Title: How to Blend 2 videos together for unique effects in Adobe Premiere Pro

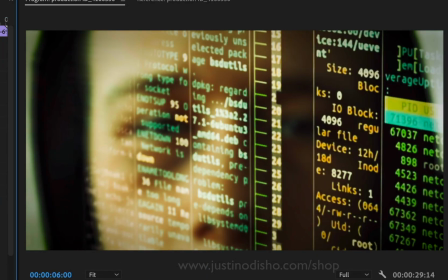0s
In this video, I'm going to show you the power of using blending modes to take some simple videos and create cool looking effects from them.
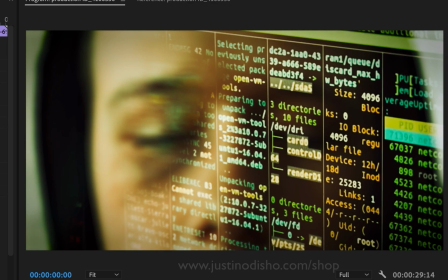6s
So in this case, I just have two sample clips,
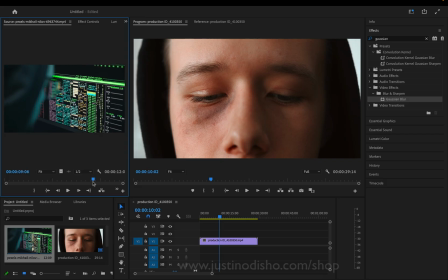9s
one of this close-up face and one of this guy on the computer and a bunch of numbers flashing up. So all I have to do is take those clips and put them on top of each other. In this case, the underneath clip is a lot higher resolution.
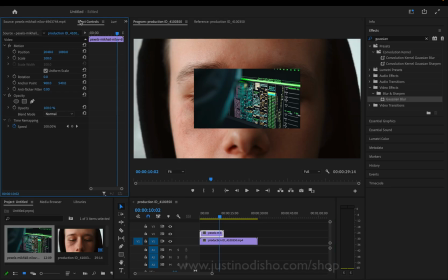26s
So I'm just going to be able to scale this clip up in the effects panel.
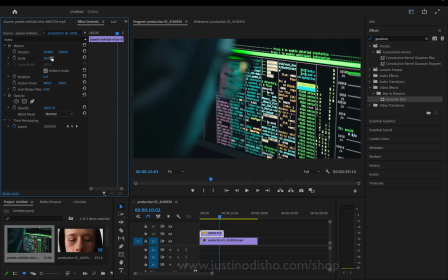31s
I can just increase the scale, and it's not going to be too big of a worry because we're already kind of going to blur it out and use it as an abstract effect. But ideally you want to use two clips of at least the same size. And the power of this lies in the fact that most of this clip is dark except for the bright letters on the computer screen.
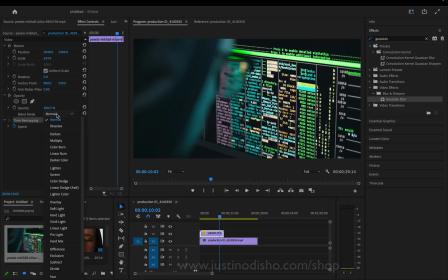50s
And that's where we can use the blending mode, lighten or screen or color dodge.
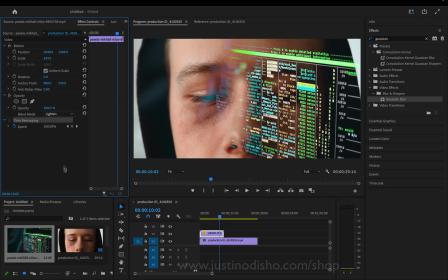55s
These are all additive style blending modes, and they will all only show through whatever is lighter than the clip underneath. So if I've set them on color dodge or lighten, this is what those effects look like.
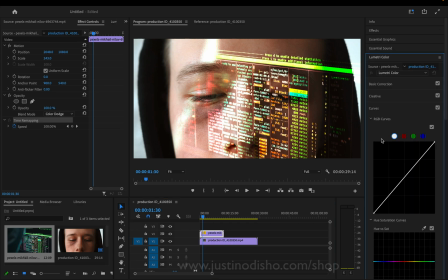67s
And I can also play around a little bit with the basic color correction in the Lumetri color panel to increase the contrast and, let's say,
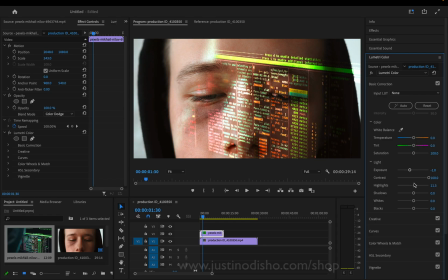76s
darken or lighten this clip, or maybe just darken the shadows so that we really don't get anything else but the text. I'm really going to crank the scale up and can almost project these letters onto his face. And I can even do different things like add a blur, so a Gaussian blur, whether on this layer or the layer underneath.
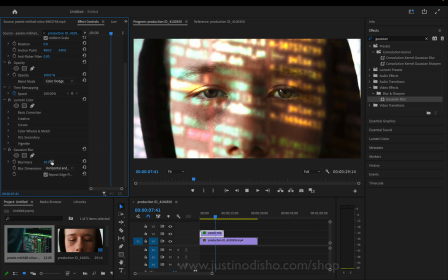101s
If I just want our virtual camera or eyes to focus on what's underneath, or in the opposite fashion,
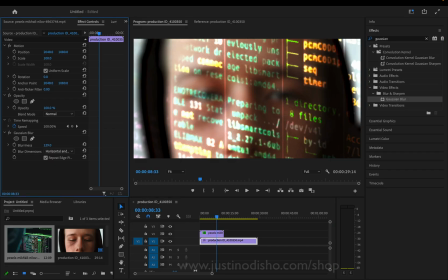109s
I can blur our original layer if I want to sort of focus on these texts flashing on the screen on top. The other thing that I can do if I want to add some color on top of all of this, just to blend it all, is let's create a new adjustment layer.
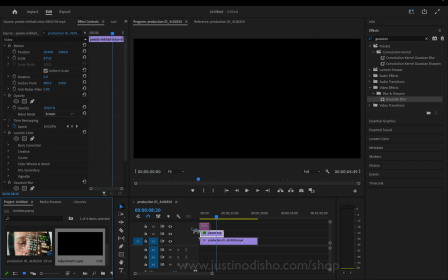128s
So file, new adjustment layer. And I can do something like just add our own Lumetri color grading on top.
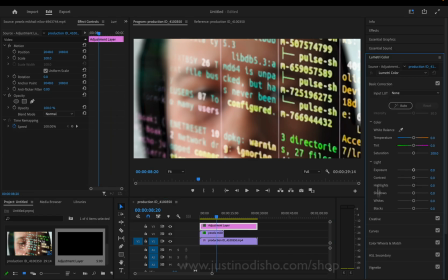137s
So if I go to creative,
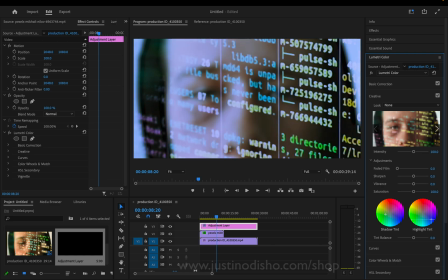140s
I can add my own tints if I want, or I can use a LUT.
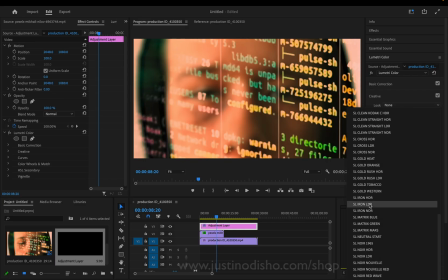147s
So there's some preset ones. I sell my own on my website.
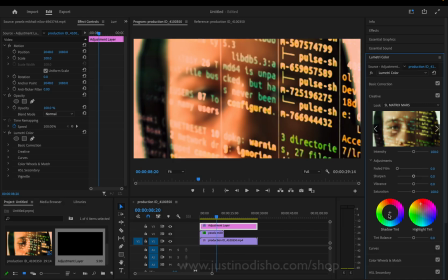150s
There's obviously tons of LUTs available on the internet, but something like a LUT could help blend together the entire thing.
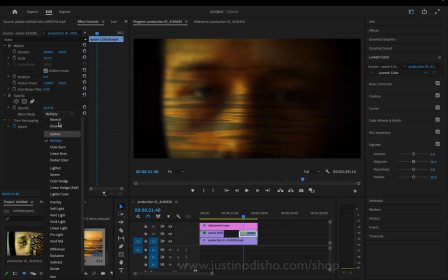159s
Here's another example, in this case, using a video of some ocean waves.
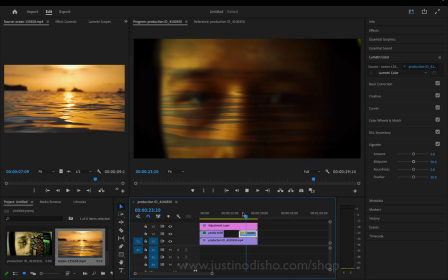165s
We can apply those waves on a blending mode of multiply, for example,
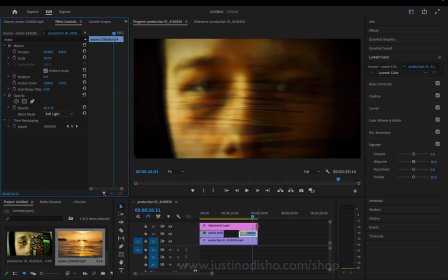172s
or maybe a blending mode of soft light, and we can get this sort of wave texture on top of the face. In this case, maybe not as cool as the other look, but you can just see the different ideas.
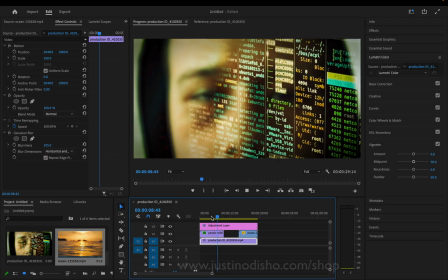188s
If you enjoyed this idea, my name is Justin Odisho.
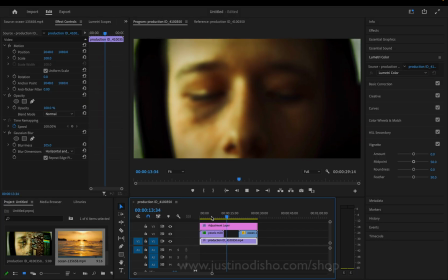191s
You can check out hundreds of more video editing and other Adobe software tutorials on my channel, and subscribe to stay tuned for all of my new videos.
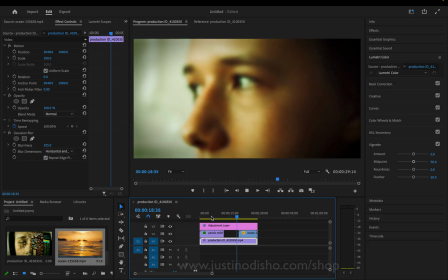198s
Thanks so much for watching, and I'll see you in the next video.